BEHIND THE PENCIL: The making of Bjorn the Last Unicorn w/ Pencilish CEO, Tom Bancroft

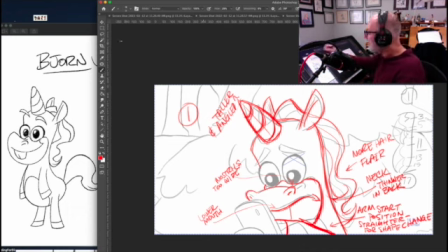4:06 And I feel like, because it was just getting too wide, even though we're at a little bit of a three-quarter, now I feel like I need to move it over just a tad. Probably be more like right about here. And I'm doing this in Photoshop. And I also want his lip not to be so high.
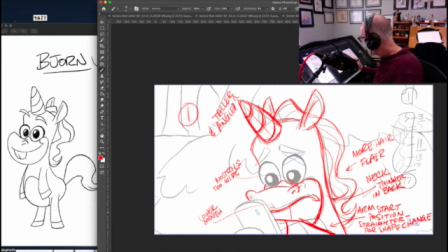4:24 So he's not saying a P or an M. So I want that lip to be a little bit lower too. And then the neck too. The neck was getting a little too wide. So I've brought that in a little bit.
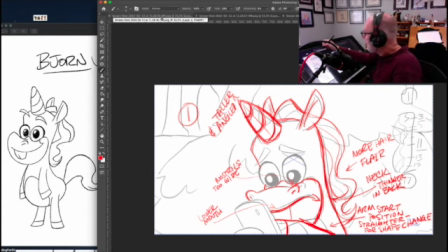4:38 Now let's start doing that to the other drawings. Let's see, so here's key number two.
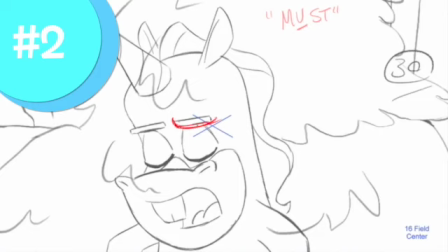4:44 What I'm going to do is I'm going to suggest to him to bring down this eyebrow just a little bit more, kind of, so it kind of comes down and then goes up.
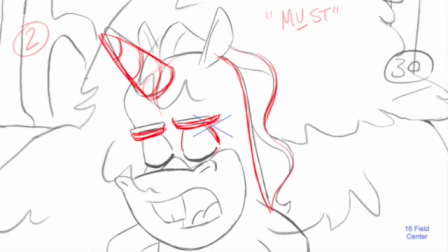4:59 I don't want these hoops here to be even like they are right now. So I'm gonna make this one the bigger one of the two. And then this one is a lot smaller. And we kind of push out this piece here.
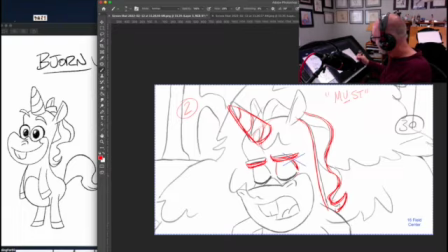5:11 So it'll be a little bit more of that shape. Now to the muzzle,
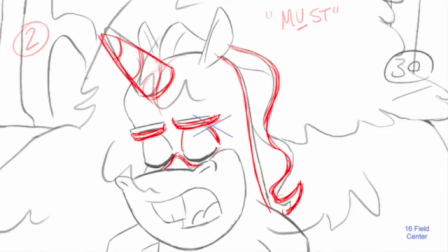5:18 we want, I like, when he opens his mouth here, I don't want this gap right here to the mouth to be so, this is where he wants to stretch. So that gap is gonna grow as he opens his mouth. So I want that mouth to be down here more.
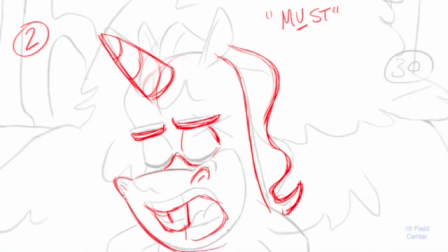5:39 And that's gonna give a little bit more of a stretch. So this bottom of the jaw is gonna react to that. It's gonna stretch a little bit more, go down to here. A little bit off screen actually. And we're gonna move that. There we
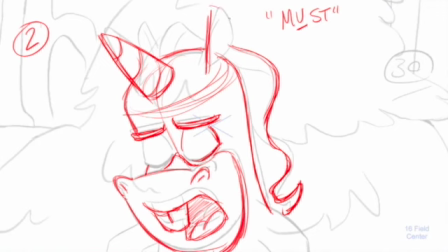6:01 go. Maybe even where this ear connects could be a little bit different.
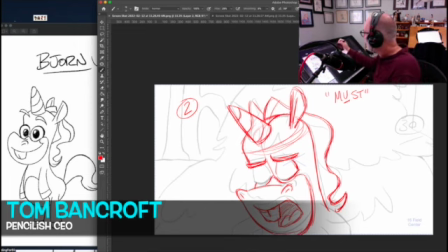6:07 All right, so now let's go to the next one. So that was two, this is must. And really what I'm trying to show here, and I need to mention that here for John, is, you know, that I'm stretching.
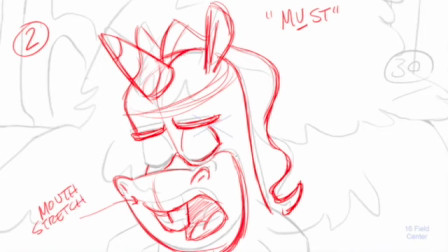6:22 I'll stretch a little bit more. The rest is all pretty much the same as the note number one.
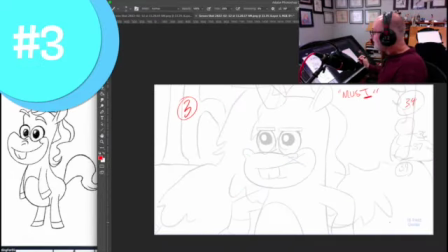6:30 So now let's go on to the third key. All right, so here we have a squashed, because you see the difference between the mouth. Not only is this is where he's standing up, but it's a squash. It's a closed mouth.
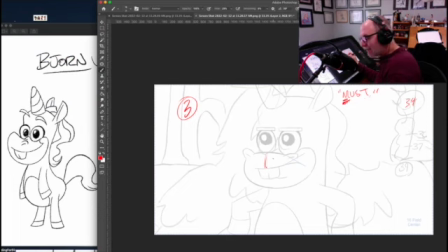6:42 So we do want this distance now to kind of close. And he does have some squash here.
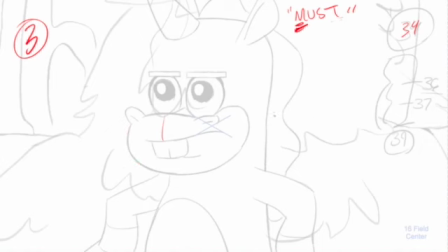6:48 He's kind of compressing on both sides, or pushing out on both sides, which is what a squash is.
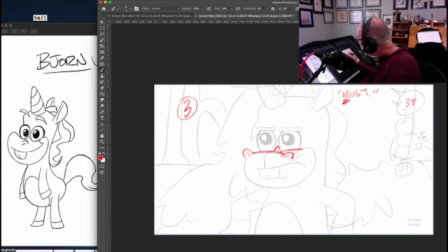6:55 And we might even kind of throw up a little bit of bottom lid here.
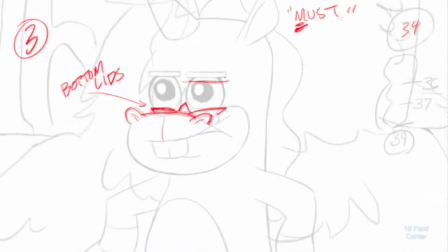7:02 And I think this is where we can still, again, kind of stay a little bit more crunched on the eyes, so that the eyes are actually touching the eyebrows.
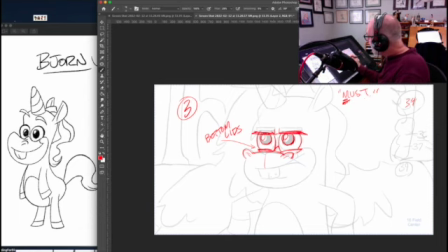7:16 I think that really helps that. Okay, so again, I like where he's got his mouth here, because now it's crunched. It's not too high anymore, but I really feel like it needs to just jut out a little bit more here. Teeth is extra rounded, but a little bit wider.
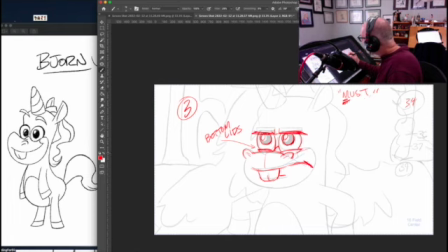7:35 We can kind of add a little compression there. So this now needs to kind of get thrown out just a little bit wider. And now he's still really wide right here. So we're gonna bring that in a little bit, just a little bit right here.
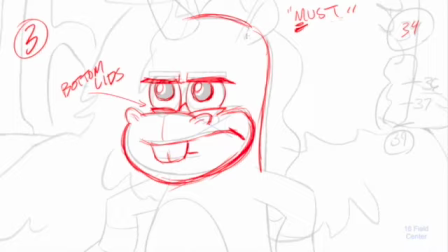7:51 And a little rounder on the top. And John is great.
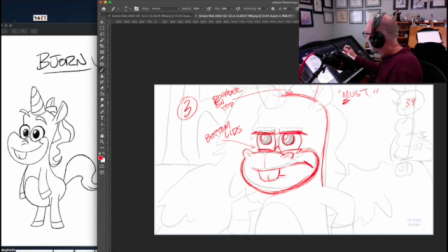7:58 He's somebody that really will pick up on these notes and run with them. So I don't have to go. I can keep them pretty sketchy. I'm gonna move this horn over because it needs to sort of follow in the line of his forehead.